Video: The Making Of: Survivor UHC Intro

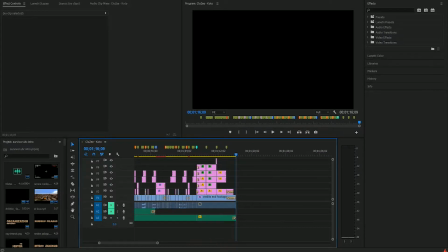Alright, so that was basically the intro. Sorry that it got laggy at the end, but it was basically just repeating all the same stuff from earlier. Nothing too special. So, first thing I'm going to go over is the start.
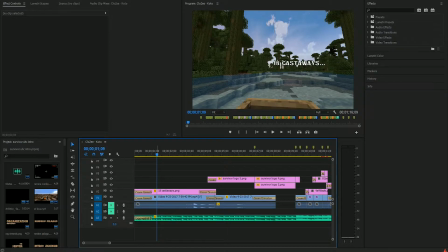So, originally, what I wanted to do with this part, there's the 18 castaways text,
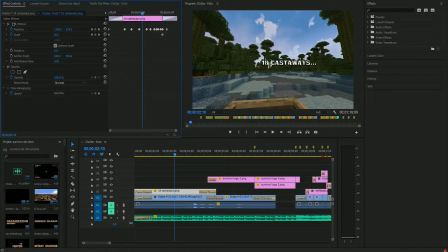and you'll see that there's a lot of keyframes here, because I try to keep this last period centered on the tree a little bit, as best as I could. What I originally wanted to do was to use replay mod, and have it so the boat, so like the 18 castaways would kind of fade off into the distance.
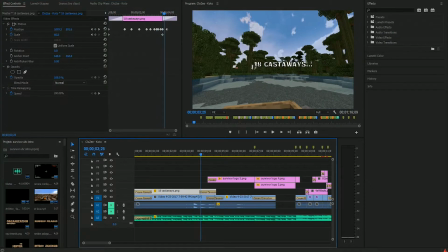So like as you're traveling through the boat, eventually by the time you get to here, the 18 castaways is nowhere on screen. I couldn't really get replay mod to work, and that was kind of like a last minute. I wanted to do that since the beginning, but I kind of just needed to get this intro done.
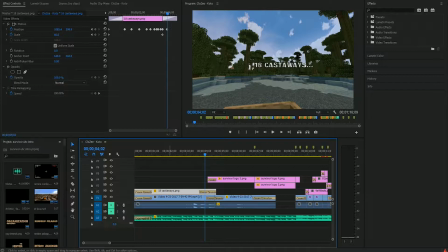I finished it the day before I left for Disney, and there was really no more time for me to fix anything else. This was it. I barely got it done in time, so this doesn't bother me too much. If I could have done replay mod here, it would have been nice.
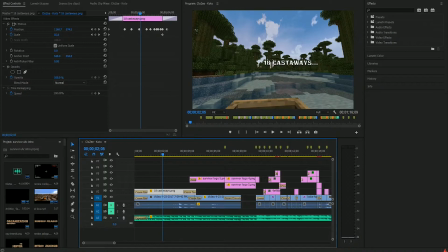But other than that, it's just a simple clip of the boat using the Jungle Ruins resource pack, which is Nintendo She wanted me to use it for some reason. I think he was probably using it when spectating or something like that.
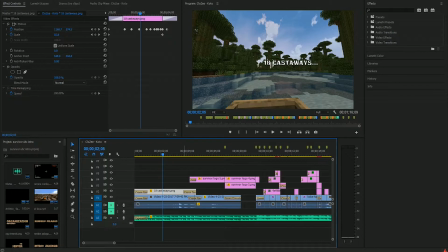But it fits the Survivor theme pretty well. Yeah, it's just the boat going through the map. That's basically it.
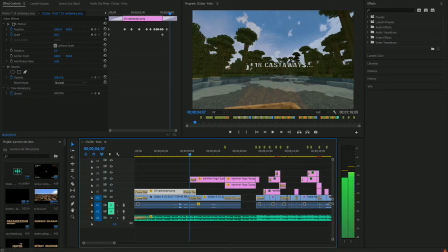Then what we got going on here is that we've got two fades going on here. So we've got the fade in to the background here, which is inside,
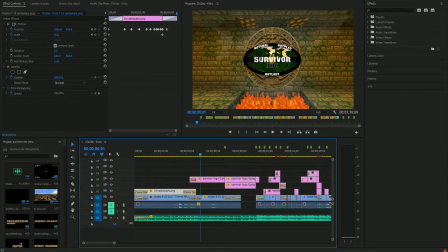which is just a wall, and then there's this little painting, and then there's fire and whatever. And I think this is like supposed to be something. It's something in the Survivor thing. I don't know exactly. I'm not huge into Survivor.
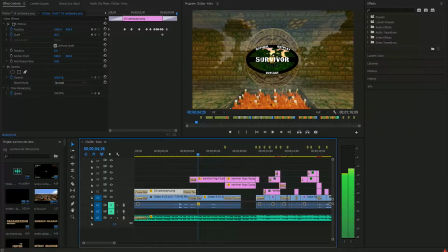I just have to make the intro. So we've got the background fading in, and then we've got the logo. I made this logo. I'm fairly happy with it. It's alright. Like, it's nothing amazing, but it's nothing terrible either.
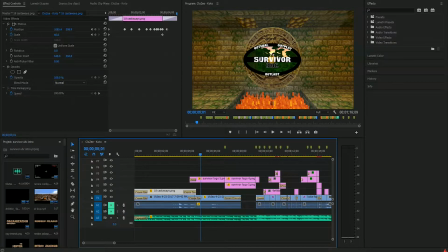So the other thing I tried doing is I tried making these edges match with this here. Ended up working out fairly well. I probably could have perfected it a little bit more if I wanted to. And then what happens right here is kind of interesting. So we've got Survivor Logo 4 and Survivor Logo 5.
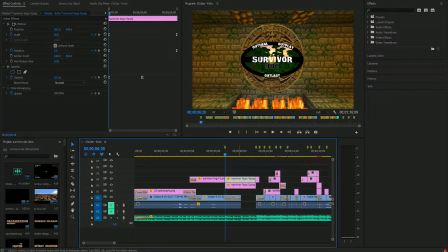So Survivor Logo 4 starts to fade in.
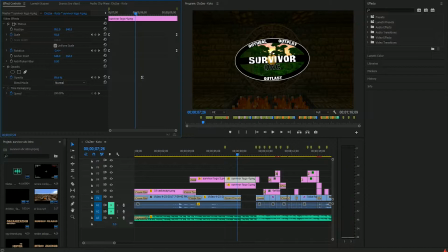And what Survivor Logo 4 does is Survivor Logo 4 has the white outline on it.
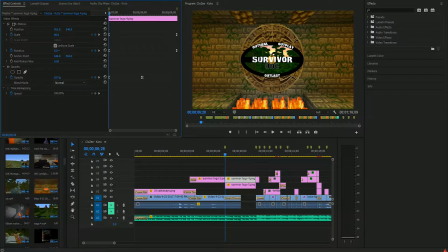If I go through there's a lot of files on here. If I can eventually find it. There's one of them. If I find the other one has a white outline to it.
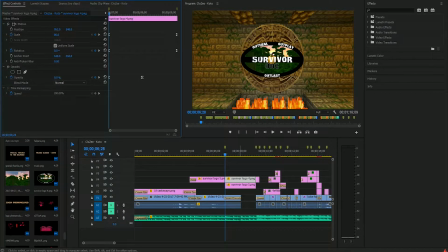Yeah, there it is. So Survivor Logo 4 is the white outline. So that fades in, and at the same time, Survivor...
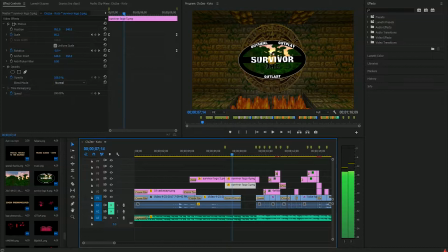Well, actually... it doesn't fade out.
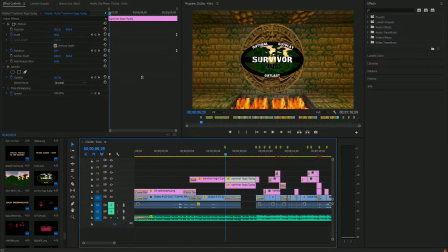What I did is I just put Survivor Logo 4 over it, and I just made the opacity go up.
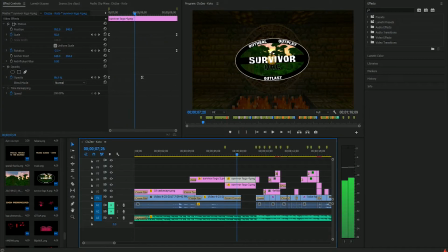And both of these follow the same path, so it just gives the illusion that Survivor Logo 5 is fading out. I don't know. Either way, it makes the white background appear. We've got, the reason I added the white outline in the first place is because it looked kind of bad, just like that.
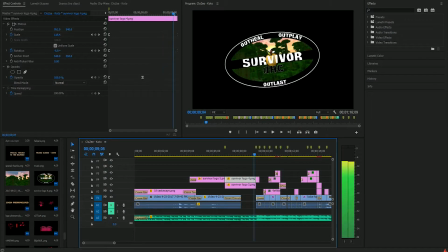So I made another logo with an outline to it. Alright, so that was kind of the whole introduction part.
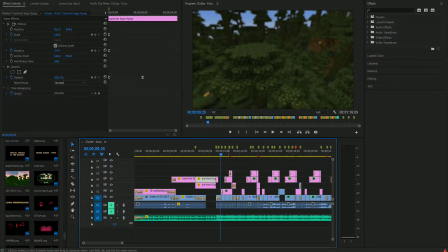Next up, we've got this part here. So we've got a Gaussian blur on the background, first of all, and then at each beat, a part of the logo comes in, and it also skips forward in the jungle a little bit.
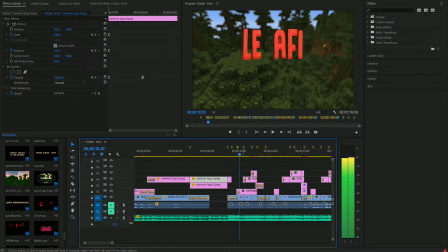You can kind of see the jump cut there. So the way Offie comes in with a directional blur. Just a directional blur downwards. Fairly simple.